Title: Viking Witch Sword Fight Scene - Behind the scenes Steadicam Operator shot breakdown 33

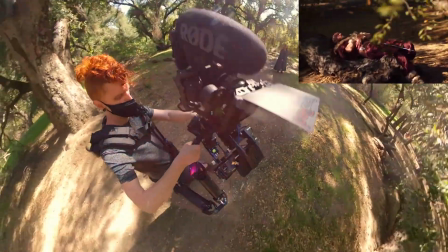[0:00]
The shot starts wide with me walking towards the main actor. I switch to walking backwards and continue rotating around the actor to my first position, making sure to avoid the low tree branches.
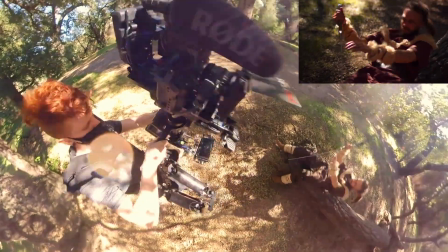[0:08]
I land the camera and cue the actor.
And now.
I quickly drop the camera down as he sits up. Landing the framing there was very difficult.
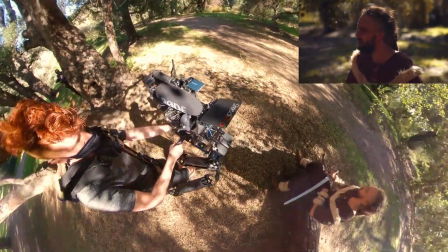[0:13]
I slowly rotate around him to the right and lift the camera up so we can clearly see him throw away the mushroom. This also made it easier to keep him framed for when he laid back down.
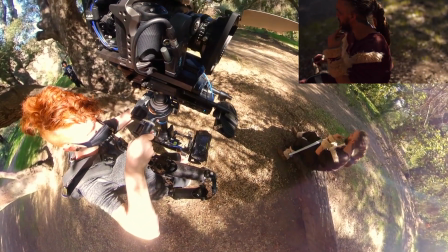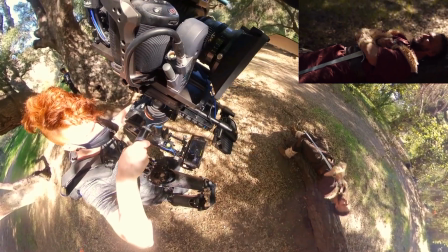[0:28]
When set, I cue him again and I lift the camera up as he moves.
And now.
Then I rotate around to the left to get the over-the-shoulder shot and to reveal our actress.
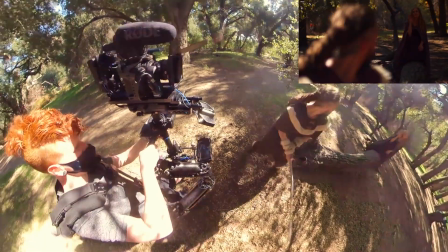[0:38]
I had to make sure to give her some space on the right for when she jumped down, or she would fall out of frame.
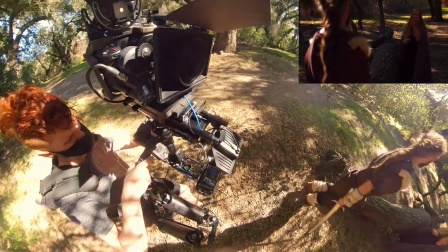[0:46]
He fell out of the shot, but I wait for him to get back in, and I follow along with his over-the-shoulder, before wrapping around to his right to get the 50-50 shot as they get closer.
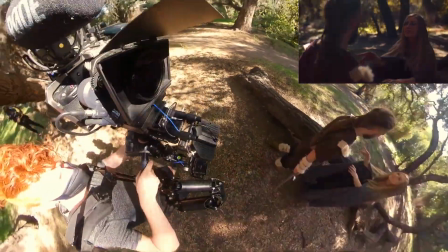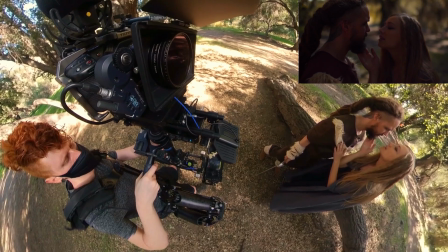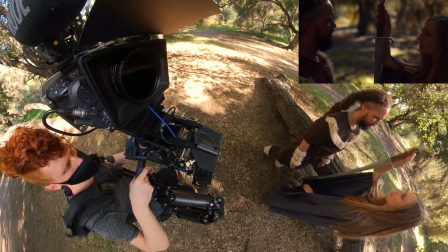[1:09]
I had the actors lift the sword up unnaturally high to show that she was taking it from him. I was hoping the punch would be a shock to the audience as much as it was to him.
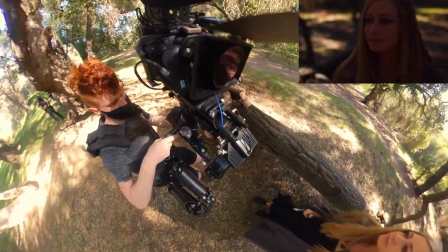[1:15]
Then I wrap around to show her reaction and then hide a whip cut to the next shot.
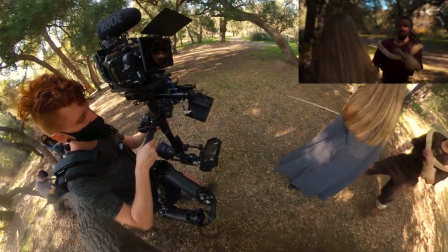[1:19]
I had to not move to allow the sword to go very close to the lens, and then after her first step, I could rotate around to the left to show a bit more of the action.
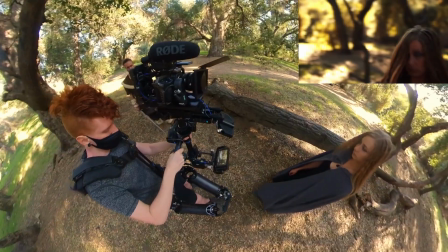[1:26]
After his punch, I had a whip cut to her close up and then slowly push in close to her.
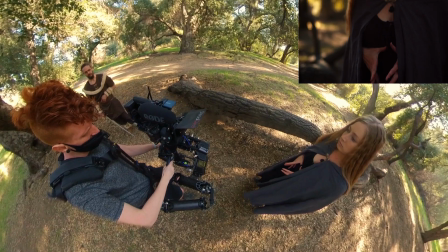[1:31]
I'm now following her hand, which gives the camera a reason to move in that direction, and also lets someone sneak in and hand her the sword over her shoulder.
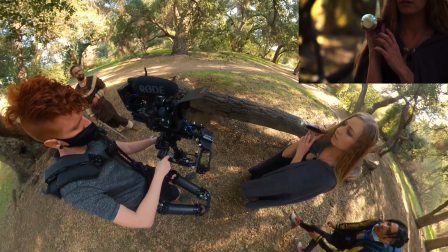[1:41]
I'm sticking with her hand. I know that when she goes to grab it, it is safe for me to show the sword.
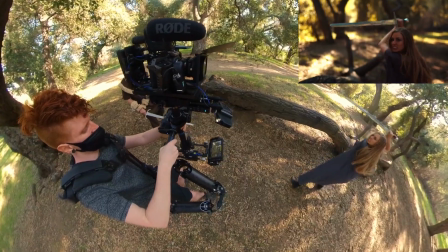[1:46]
Then I slowly pull back for a breath and follow her sword to another whip cut. Starting with his sword blocking the hit and then pulling out wide to show the action.
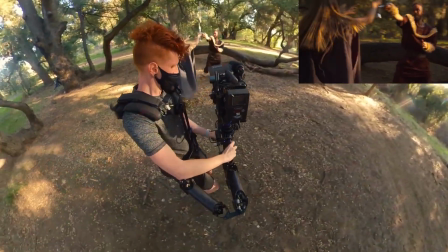[1:55]
I rotate the camera into Don Juan and this allows me to walk forward as I'm doing this walk. There were a lot of things to avoid on the ground here, so I'm actually concentrating more on the ground than I am on the action.
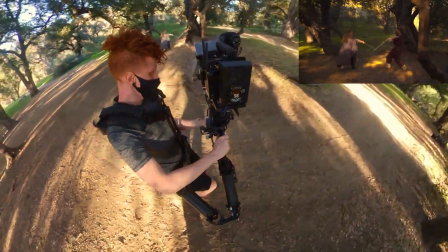[2:03]
As long as I make sure they are framed okay, I know it'll look good. I love the foreground objects going in front of them at this point.
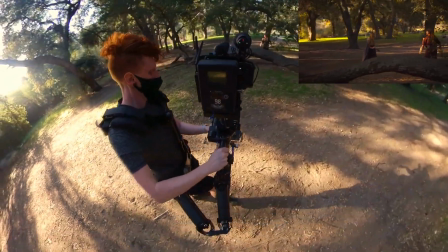[2:12]
I also wanted to get back close to them at a certain point, so I needed my walk to be very consistent and to take the same amount of time each take, or I would get there too early or too late.
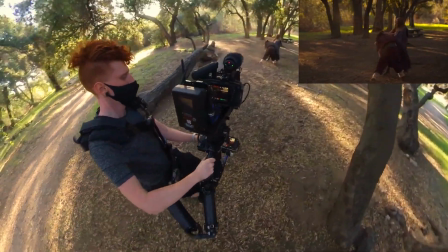[2:21]
We did this whole video in a few hours, but this point was intended to be shot in a similar style to the rest of the video.
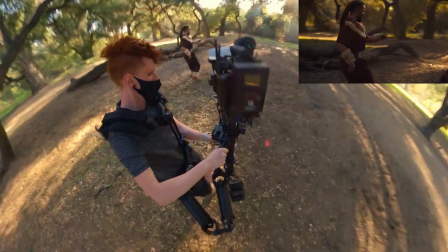[2:26]
To save time, we ended up shooting it like this, or a bunch of the stuff would have had to have been cut. I stick with the main character in a medium shot and hide another whip pan.
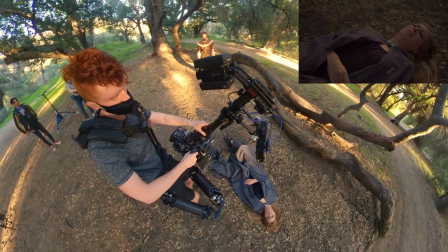[2:37]
I switched the rig to low mode at this point. I pull back to reveal and follow her sitting up, and then wrap around to get the 50-50 shot for him to enter frame.
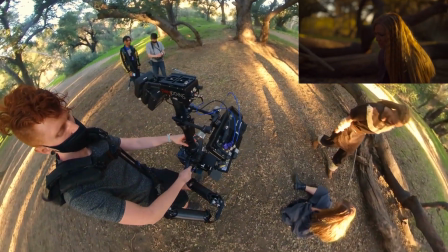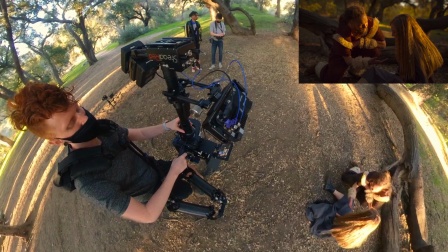[2:53]
I lock off and let them have their intimate moment. What a sucker this guy is.
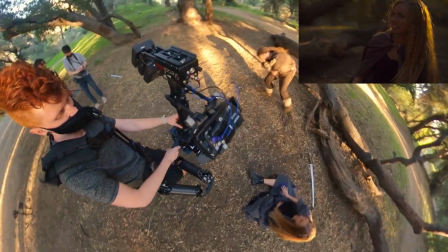[2:56]
As soon as she scratches his face, I rotate around her to show her evil look, then hide a whip cut over to his reaction and push him with him as he walks backwards.
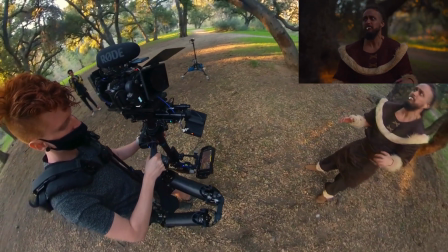[3:05]
The foam is an Alka-Seltzer tablet that he put in his mouth during the cut. Disgusting, but it looks great.
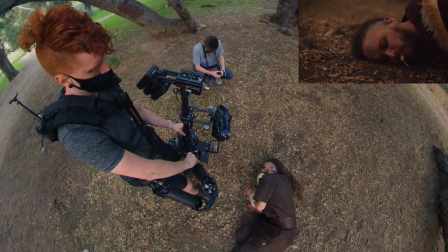[3:11]
Then I hit another cut in a whip boom to follow his face to the ground. I extended the post in low mode to get the camera really low to the ground.
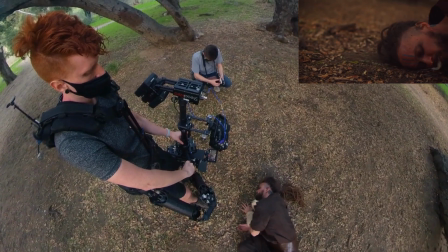[3:20]
And then the actor fakes being dragged off screen.
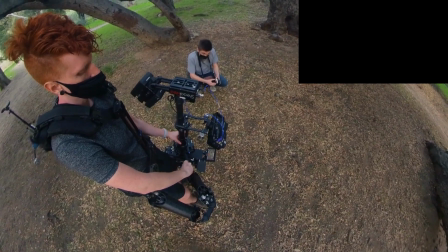[3:27]
Thank you.